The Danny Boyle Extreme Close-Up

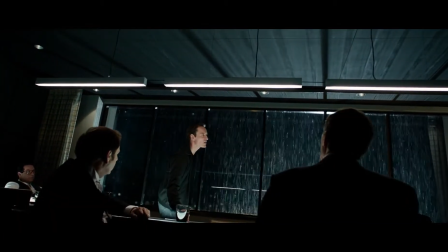Danny Boyle is often known as the Dutch angle director.
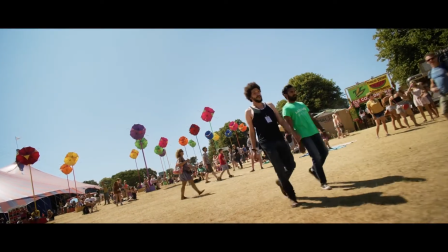Not because he's Dutch, he's English, and the term is actually German.
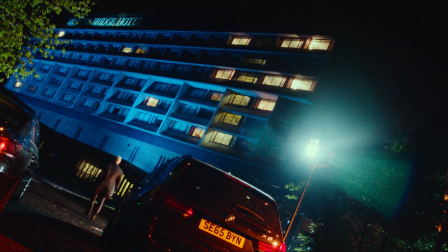The point is, whatever you want to call it, canted angles, slanted angles,
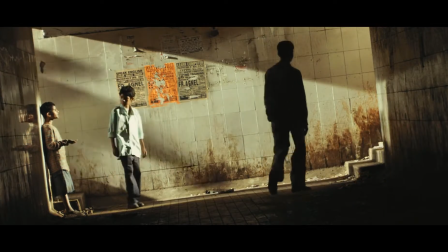oblique angles, this is Danny Boyle's bread and butter.
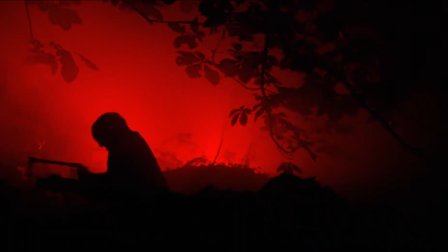But what people might not realize is he's got more than one trick up his sleeve.
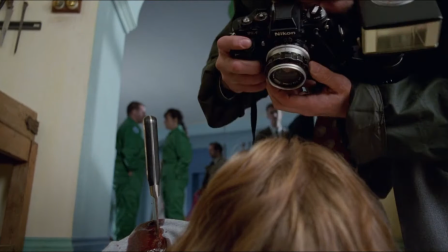He utilizes a variety of techniques to help keep his films fresh.
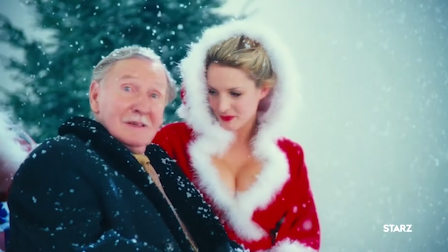Oh, well, all I can say is ding dong.
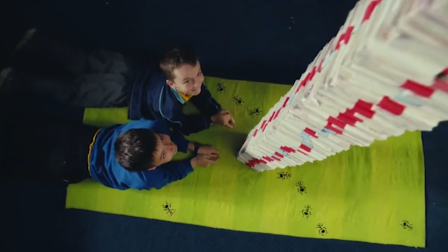In this video, we're going to look at a lot of his tips and tricks, but at the end, I still want to focus on one in particular, the extreme close-up.
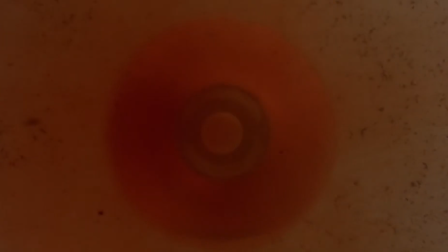Now, I don't just mean the close-up, I mean the Danny Boyle extreme close-up.
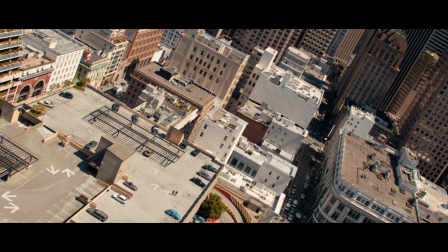And other techniques. 1. Extreme wide shots.
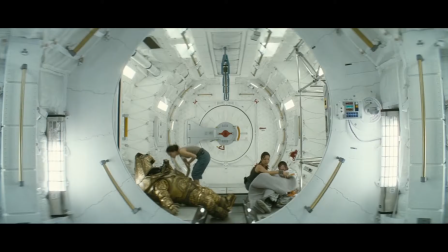There are close-ups, there are medium shots, and there are wide shots.
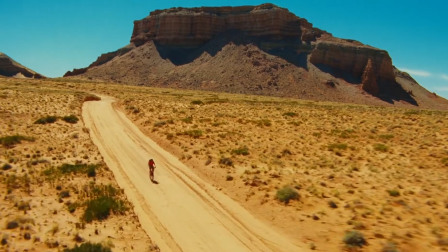But with Danny, we're talking about extreme wide shots here.
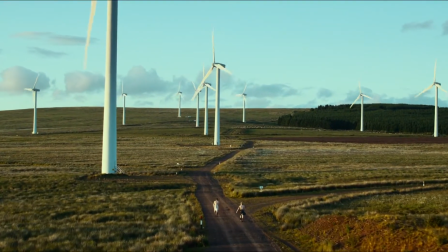He wants to make sure the audience is getting the full scope of the picture.
Dogs run, they start to follow me.
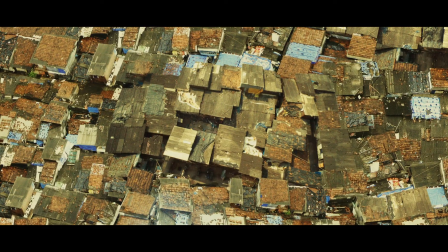Hammer luck, some days they suck. When we live for the buck, we gut for the family.
2.
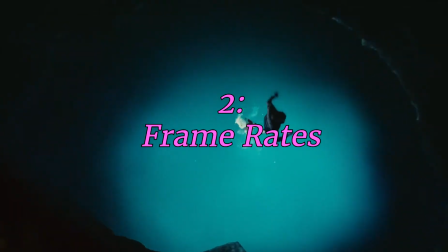Frame rates. A lot of directors have mastered the art of slow motion.
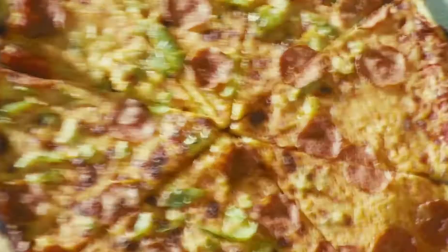Wes Anderson, I'm looking at you. But Danny spends his time using different frame rates and shutter speeds.
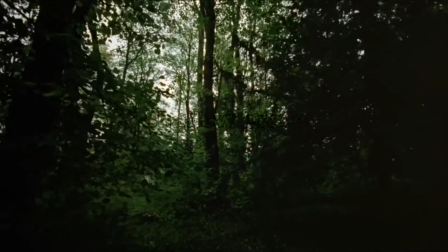There's his love for fast motion, which started right off the bat with Shallow Grave, his debut.
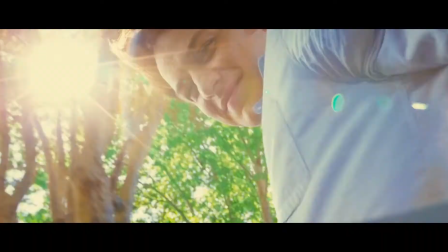But he also likes to shoot with different shutter speeds and lower frame rates, which you can notice in his later works.
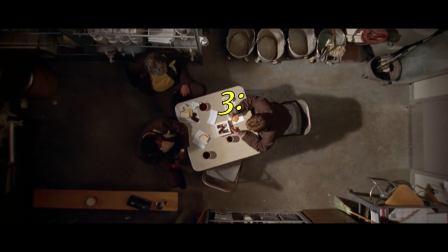3. Shots from above.
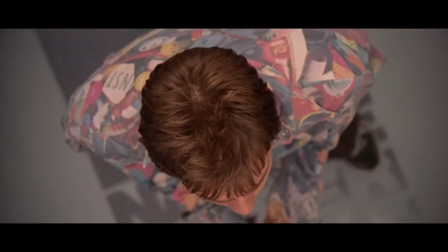Perhaps it's because he grew up religious, he was an altar boy, just like me, but man does he love giving us that God POV.
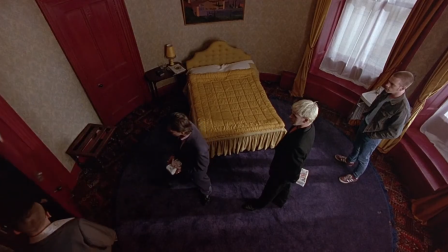I think it's a way of giving the audience a feeling of being omniscient, like we're the narrator, seeing more than the characters can even see.
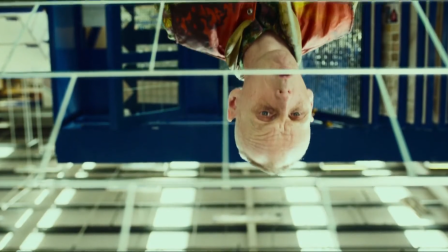4. Split screens and mirrors. Movies nowadays are often shot in 1.85 or 2.39 aspect ratio.
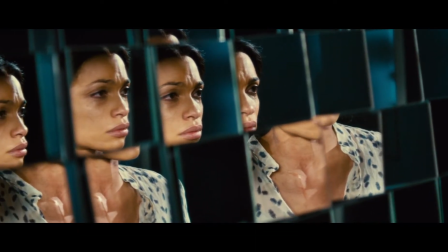To make it even simpler, most movies are shown as a rectangle,
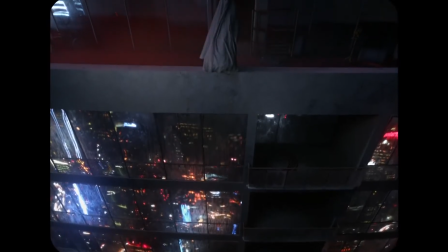unless you're A24, who has a square movie just about every year.
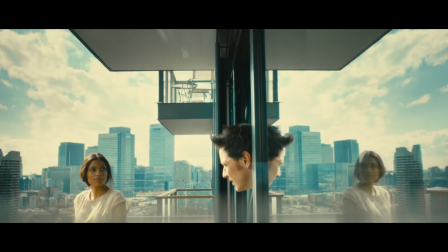Mr. Boyle looks at the screen as an opportunity.
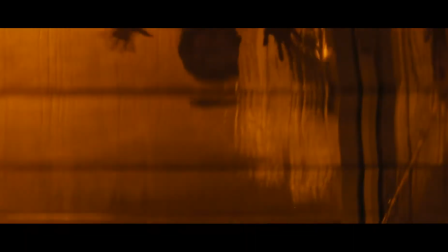If he can split the image to help convey a plot point, or an emotion, a way of thinking, he does not shy away from it.
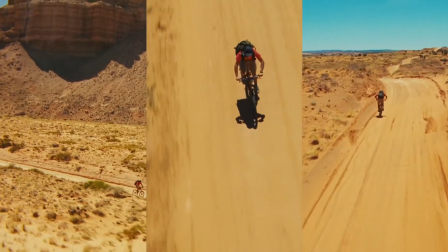Let's look at 127 Hours. Aaron Ralston is a man who is always moving, always on the go, looking to the next thing.
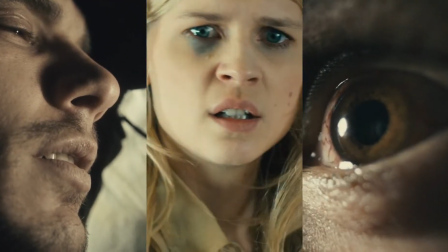His mind is constantly split. Danny uses split screen the most in this film.
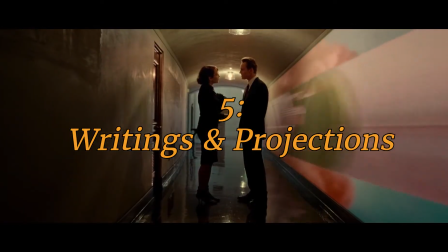5. Writings and projections on screen. Trainspotting was the first time I saw him use this technique.
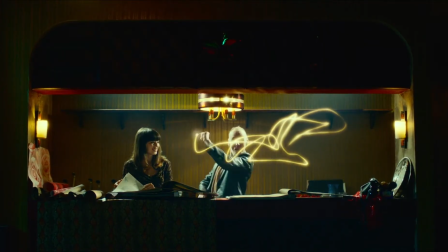It's usually only used once or twice in his pictures, but when it's on screen, it packs a punch.
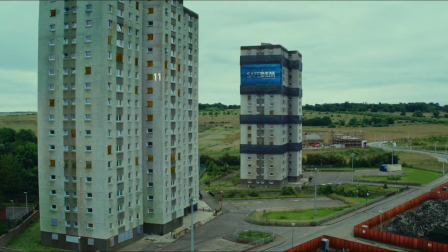It's actually a technique many directors don't know how to use properly, I think, so they avoid it.
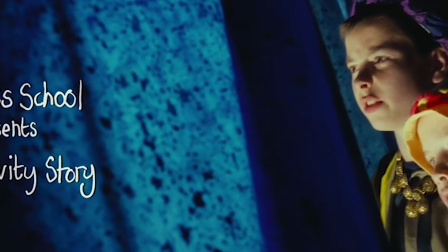Danny, however...
What did you want to bring her for? You invited her.
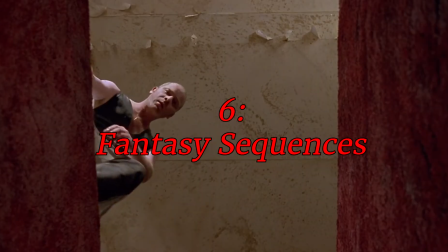6. Fantasy sequences. Mr. Boyle is a director who can do so many genres.
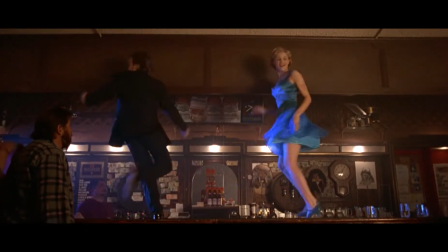A lot of people get pigeonholed, but Danny has been able to pull it off.
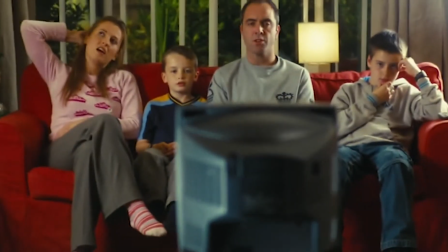He's made sci-fi movies, biopics, family-friendly movies, drug pictures, thrillers, mind-benders, musicals.
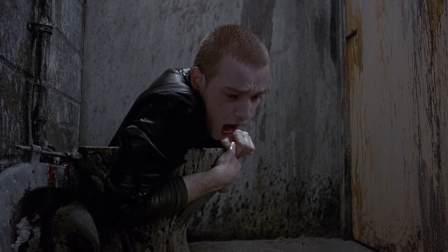I'm getting off track here. No matter how serious or grounded the movie is, he still uses these fantasy sequences to help illustrate that
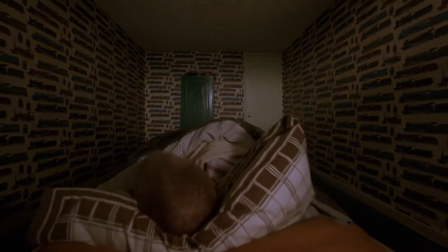childlike wonder or that withdrawal moment with those inner demons, or whatever you call this.
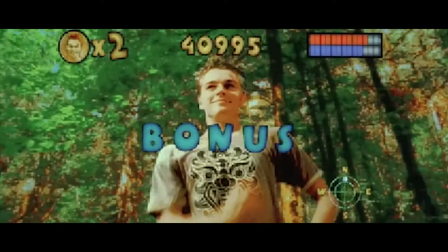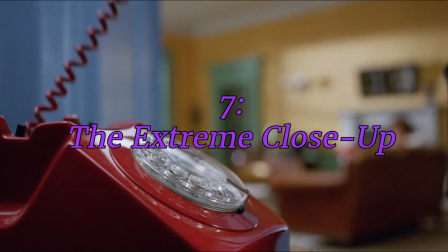7. The extreme close-up. I'm sorry I made you all wait so long, but it's my favorite.
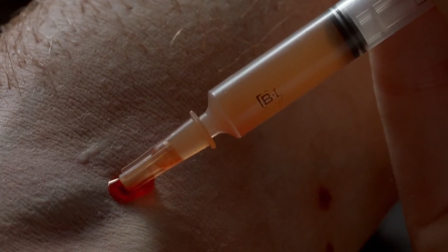And besides the Dutch angle, I'd say this is his calling card. You see, with Danny, you don't just get a close-up.